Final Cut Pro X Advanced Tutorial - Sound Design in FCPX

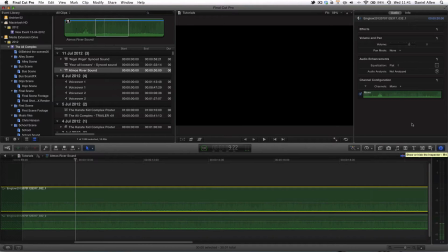So make sure you've got your inspector showing, and I know that the track 1 is the left channel and track 2 is the right channel because of how this was recorded
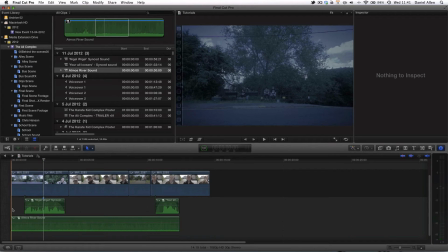through some kind of sophisticated XLR system. I'm not a sound recordist, but it works. You can hear that as we cut to this clip, then
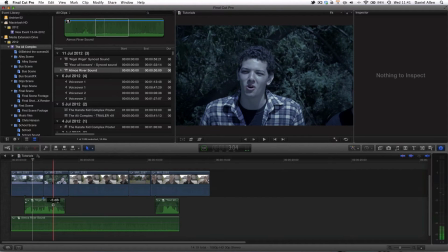the background sound from this clip just tears through and is far too strong.
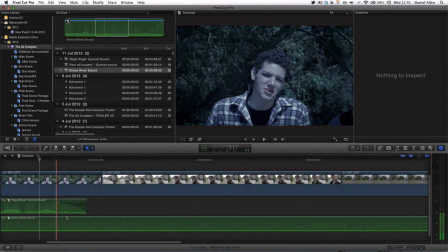So what we need to try and do is find a way of removing some of this background sound so that it blends into this background sound. Now, one of the first things we can do is just increase the volume of our Atmos sound, which is going to allow us to more easily hide the transitions.
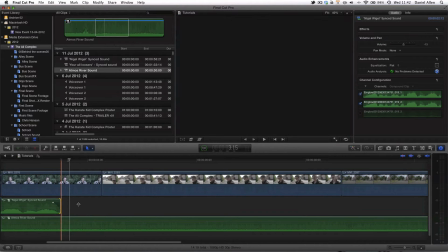Now, there's two main ways to do it, in my opinion. There's lots of ways. You can have a long tail on your dialogue clip and fade it out over a long period of time to make the transition less noticeable.
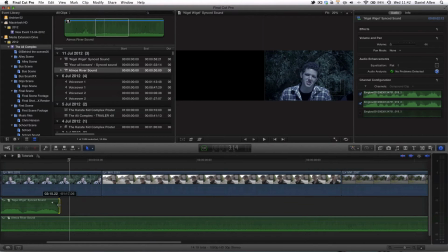Or you can create a hard ending after the dialogue.
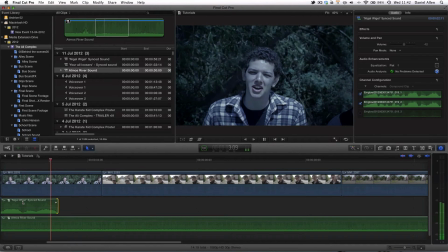Wide. Wide, you.
And both of them you can see work pretty effectively. I'm going to use the short tail system for the moment.
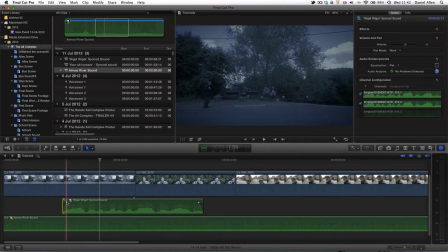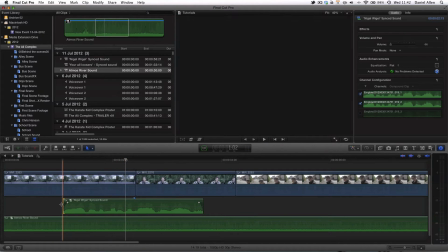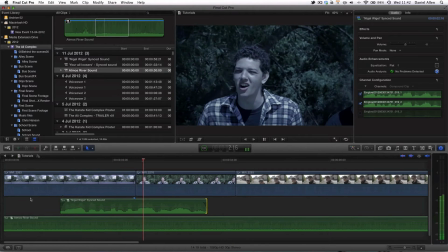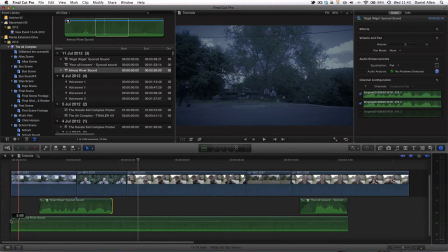And you can see that's sounding and looking pretty good.
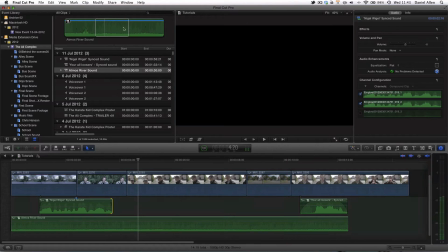Now, obviously, when the scene goes on for longer, we know that for the most part, we don't actually have that much more to go on this Atmos track.
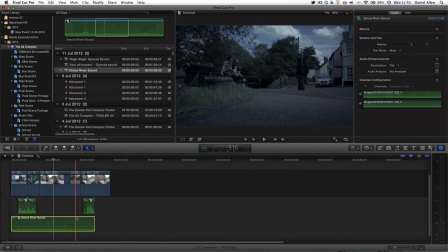So what we can do is, if we zoom out and hold down the Option key, or the Alt key if you're in England,
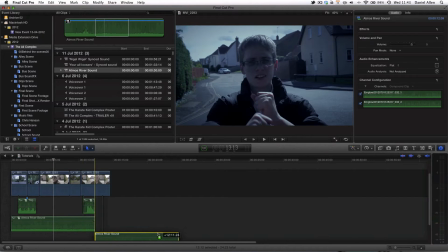and then drag this clip, you can see we've created a second one.
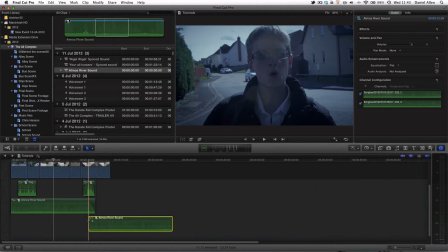And now if we grab these handles and create a crossfade, like such, and then we can, once we've got enough of these for the duration of the scene, we can then create a compound clip just to neaten things up.
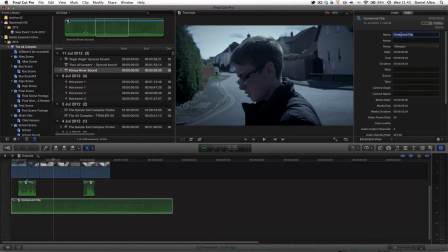And then if we go into the inspector panel and click on the info tab, we can rename this compound clip Atmos Sound.
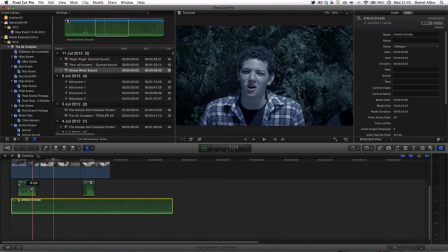And now that when it's in the timeline, we can very easily see what this audio track is, which is a good way to say organized.
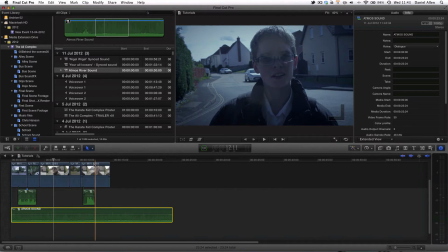You don't really need to do that for video clips, generally speaking, because you can visually determine what they are.
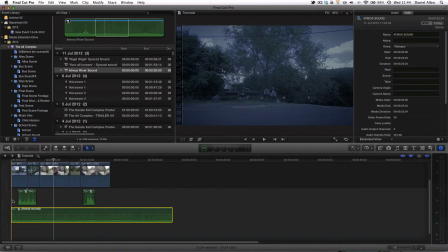Now let's just take a listen to this scene.
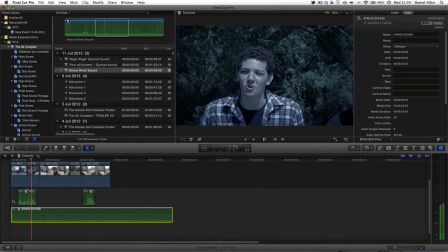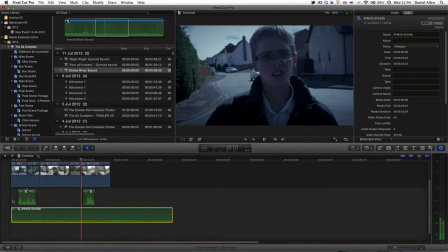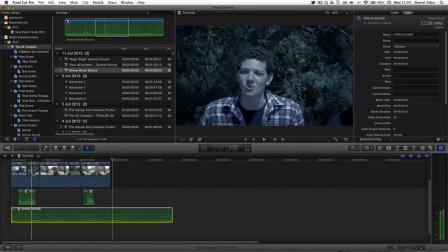You're losers.
Magnificent. So now we've got a nice sounding backdrop with the dialogue that doesn't attack
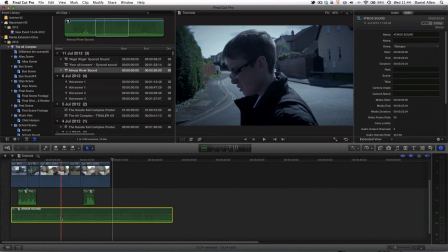the audience, but we've now got a sense of a soundscape that is believable.
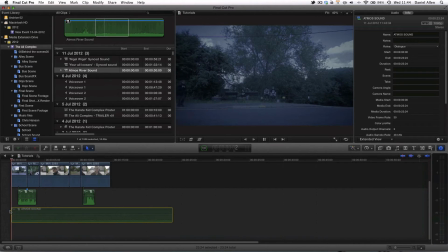If we get rid of this Atmos sound by just pressing the V key to disable the track, Mr. Nigel, why'd you?
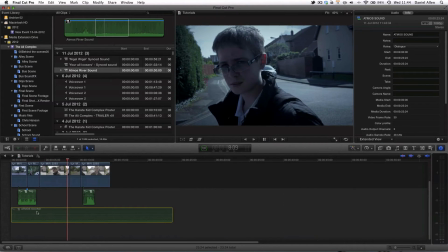You can see that there's actually hard edges on that. But with the Atmos sound that actually matches the ambience, You're losers.
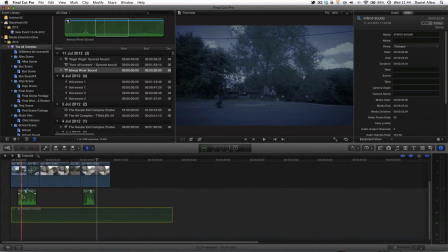It's indistinguishable. So it literally just sounds like it was a single audio take for the whole clip.
Well, Mr. Nigel, why'd you?
Magic. So where can we go from here?
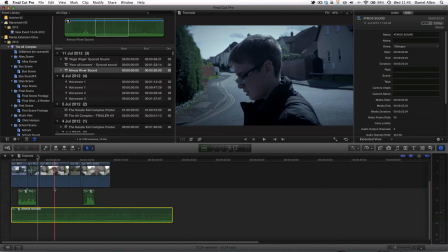Now, you notice that there's a few other little things within the scene.
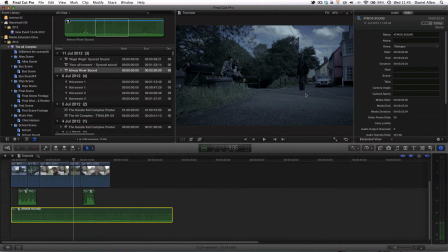For instance, Nigel, the character played by William Fisher, turns on his feet here. Now, what we don't have, but there will be somewhere here, is the sound of feet on concrete.